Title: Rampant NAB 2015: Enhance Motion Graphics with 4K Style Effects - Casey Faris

Alright guys, thank you so much for coming out. I'm going to start a little presentation here.
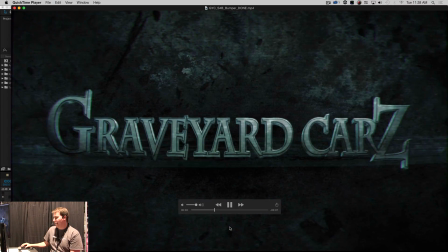(0:16)
We're going to be making something kind of like this. In fact, we're going to be making exactly this.
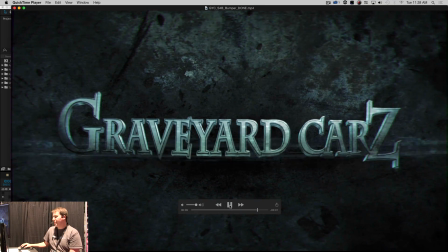(0:22)
Using some awesome rampant design elements. My name is Casey Ferris. If you don't know me, I'm a colorist and motion graphics designer out in Oregon. and I work for a show called Graveyard Cars. And so this is our opening bumper.
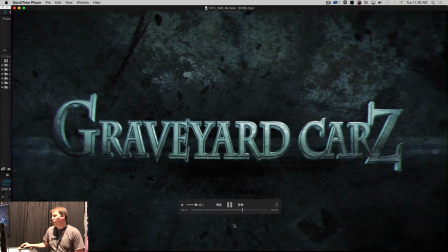(0:40)
So this goes right before our commercials. And so that everyone knows that that's what you're watching any time that we go to a commercial.
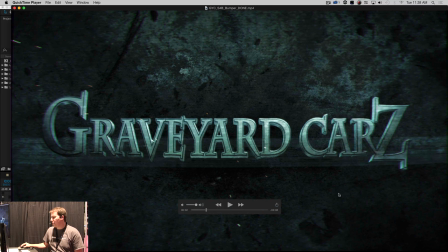(0:49)
They're reminded that that's how it's going down. So there's a few different things going on here and I'm just gonna walk you through my comp in After Effects.
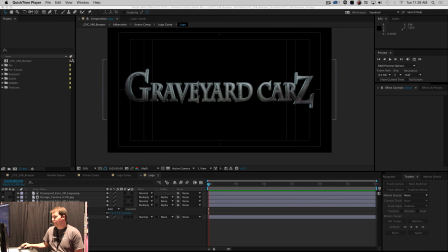(0:57)
So let's jump into After Effects. And the very first thing we're gonna start with is just the logo. This is a render right from Element 3D. It's just, I think it's a TIFF sequence, doesn't matter. But I have some textures just laid over this just to add some more grunge to it.
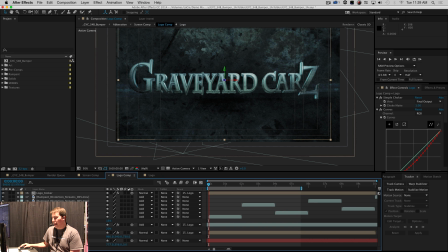(1:17)
And that's pretty much just in its own comp. And then we have, let's Let's see, let's grab that here.
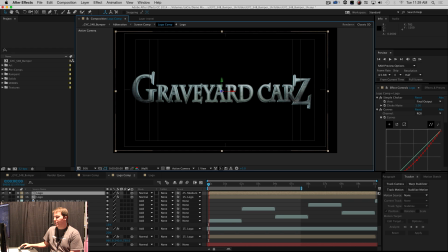(1:29)
So there's our logo. And we want to spice things up a little bit, so I'm going to put some grungy stuff in the background.
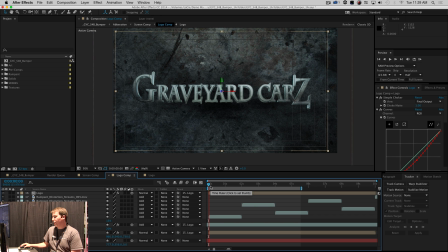(1:36)
This is just a grunge texture. And I mean, it looks awesome. We're just going to call that good. Thank you so much for coming out. Just kidding. So let's take a look at how this looks. It's just our grungy logo over our grungy background, and you'll notice it's shaking a little bit.
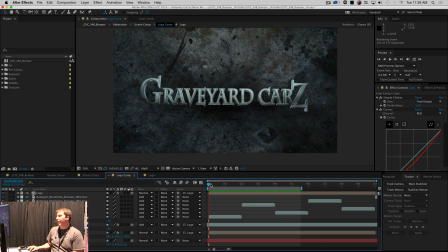(1:54)
This isn't a wiggle expression, this is actually tracked real camera shake, tracked in mocha and applied to a solid and everything's parented to that solid so that we get some nice, organic, tasty feeling, you know what I'm saying? So that's cool.
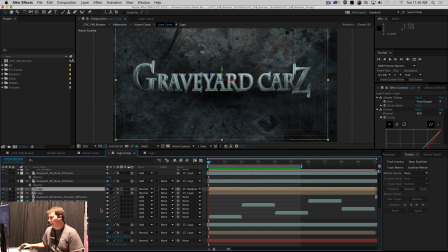(2:12)
You might call me that guy, but I love stuff like shaky cameras and, you know, the orange and teal and lens flares. You can call me that guy all you want. It looks good. I don't care. Alright, so there we have the logo over the Grungy background.
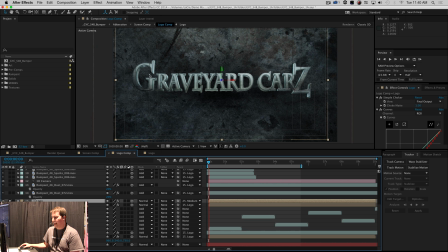(2:28)
I have a little kicker thing on the logo, which you can't see, but it's basically a fake light that lights the back of this logo. So that's like the main, I guess, foundation of our comp. But now we need to add some style. Now, if you've ever watched Graveyard Cars,
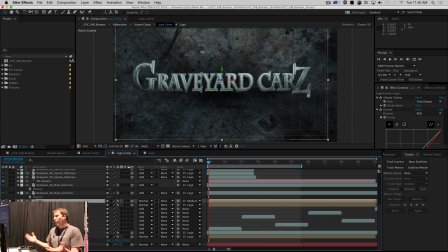(2:46)
you would know that it's a show about restoring muscle cars, taking dead muscle cars and bringing them back to life. And so all of our graphics and our designs and everything kind of have this horror movie, mad scientist, like Frankenstein type of feel. And so that's kind of what I was going for here.
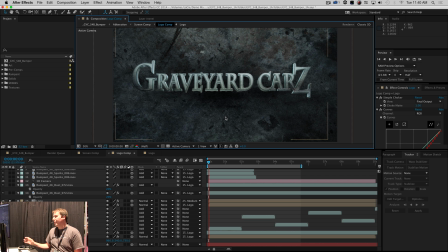(3:05)
It's almost like it's in Frankenstein's lab and, you know, they're kind of building these letters, I guess.
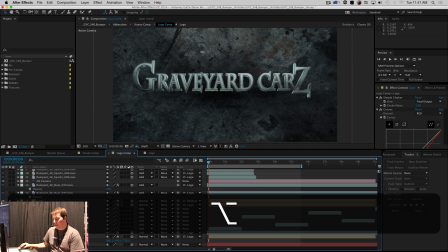(3:12)
So, of course, any lab is pretty dusty. And so what I'm going to do is add some rampant 4K dust. and it's a little bit hard
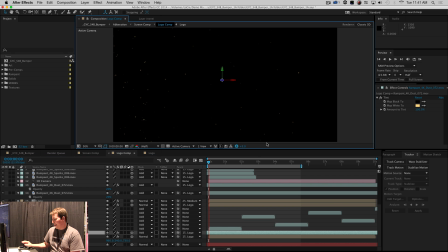(3:20)
to see so I'm just going to boost the exposure here. And here we have some real dust and that is just a QuickTime file that's laid over everything with a screen
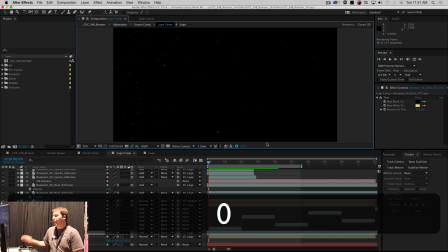(3:34)
transparency and I have a few of those just laid over and offset in 3D space and so that when the camera moves you kind of get some nice,
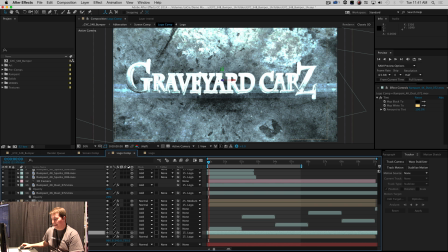(3:43)
what do you call it, parallax.
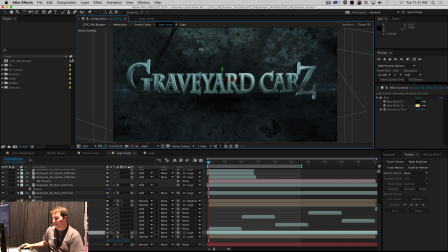(3:49)
That's what I'm saying. So that's pretty awesome.
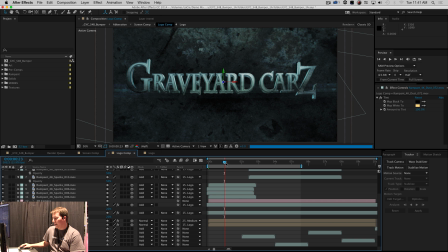(3:53)
The obvious big thing that's happening here, let's go here, is the sparks. Now you might say, Casey, you are amazing with Trapcode Particular. And I'm not going to argue that. I'm basically amazing at Trapcode Particular.